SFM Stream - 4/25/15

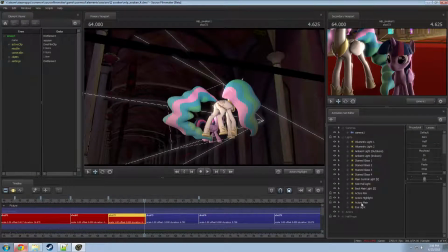(68:07)
Yeah, the ambient, that's what I was doing. I'll use the main.
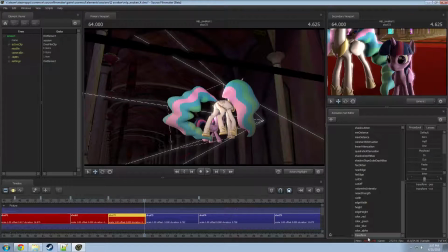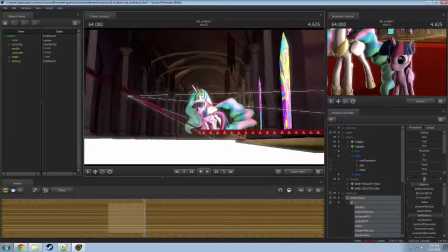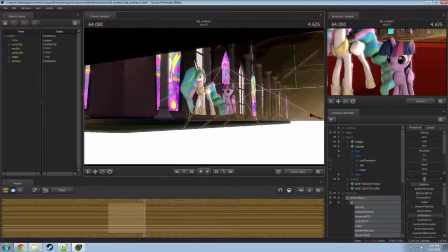(68:39)
You don't have to go to the streams, you know.
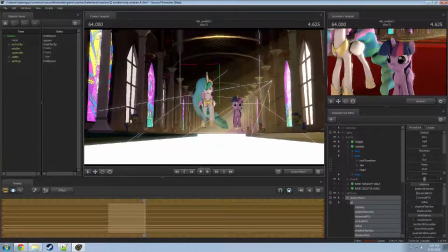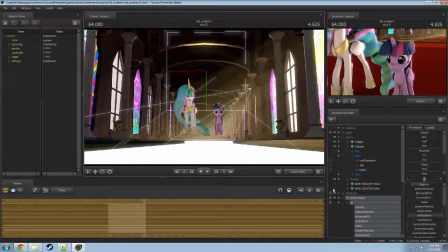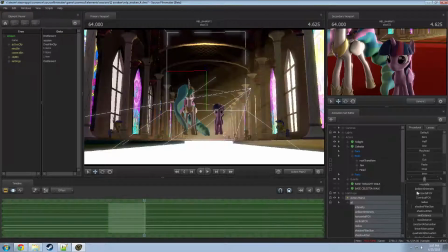(68:58)
Well, it ended up being perfect. Without that, she seemed way too dark in the front. So this is to help balance it out a bit. And even then, I might play with the lighting a little bit to make it so that there's maybe stronger shadows down here.
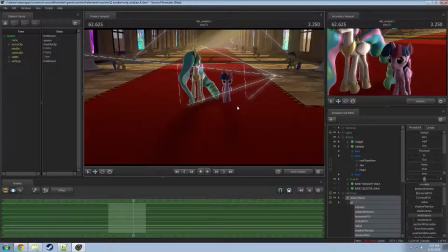(69:16)
Because while they have their shadows, they're not very well... They're not pulled out very much.
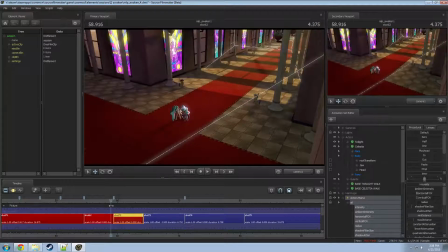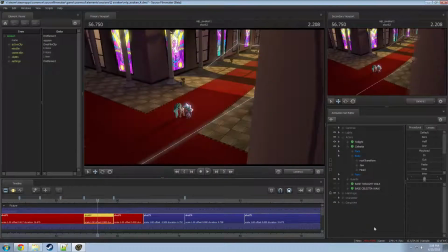(69:33)
So I should probably put the same thing here.
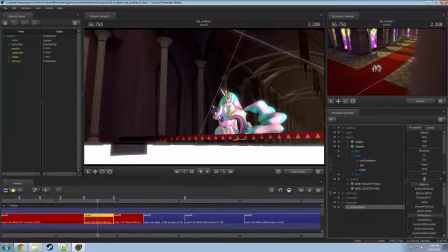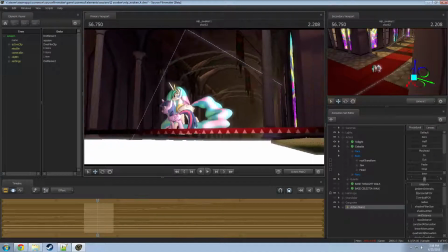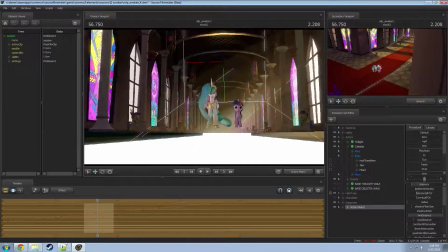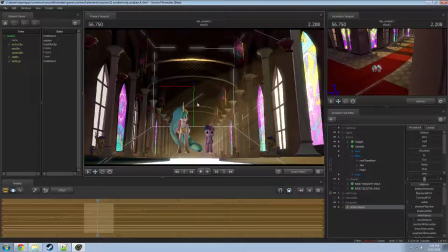(69:57)
I'm kind of going off to the side because, again, less Celestia.
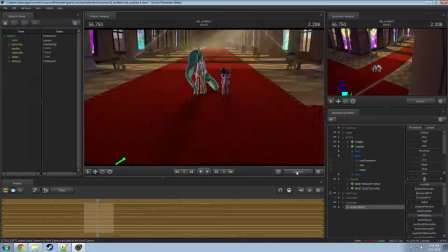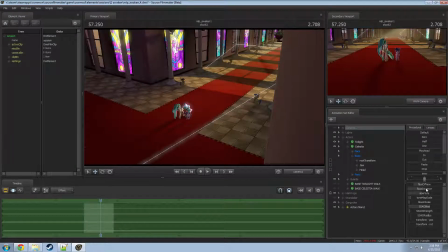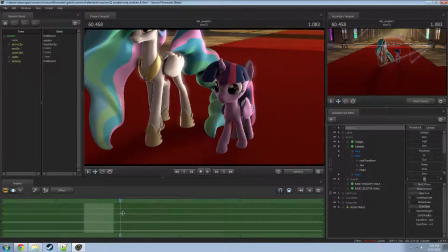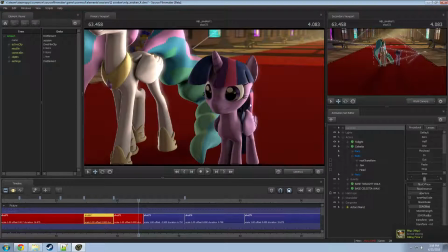(70:43)
Turn these shots closer. That's a good amount of blur, though.
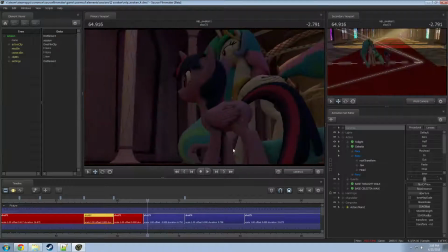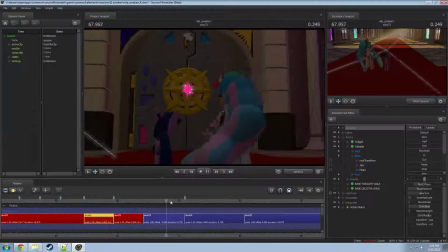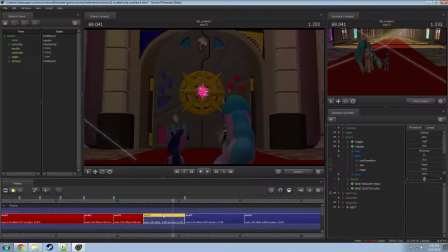(71:01)
I might play with that camera a bit, but that's the way it's going to be. I'm probably going to actually keep the camera closer and have its movements more centered and to circle around.
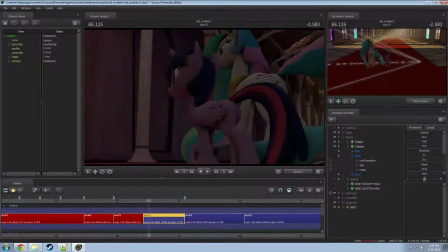(71:10)
Right now, I just want to get the general idea of stuff done. And I like to get the, yeah, this is... I like to get the general lights out of the way, too, so that I at least... Sometimes you, like, go to make a shot, and you're like, this has worked perfectly.
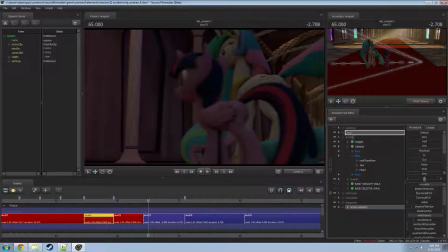(71:28)
And then you go and do the lighting, you're like, this actually sucks. So, I want to get the basic lighting out of the way to make sure that everything can work.
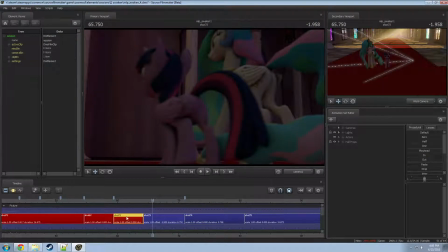(71:36)
At least, for the most part, how I want it to.
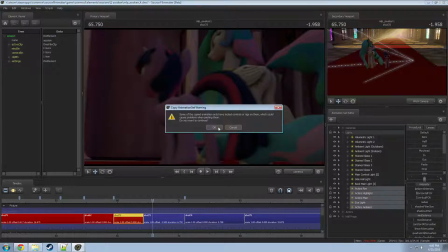(71:43)
4 beeps. 1, 2, 3, 4.
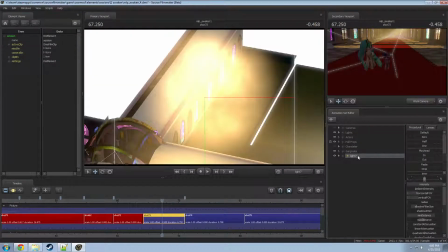(71:51)
What is this light? Oh, that's the hall light. Now when I do need...
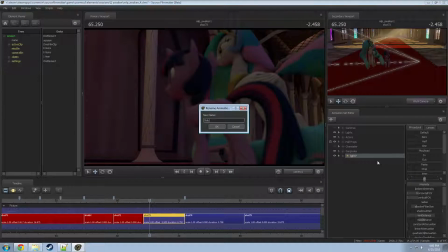(71:58)
Yes. This is the side... Oh, side light, whatever.
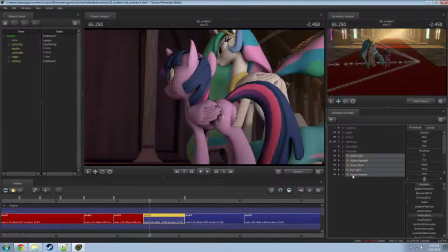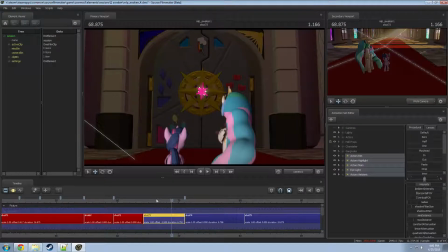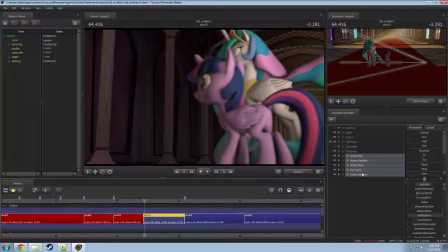(72:15)
The lights almost could work like that.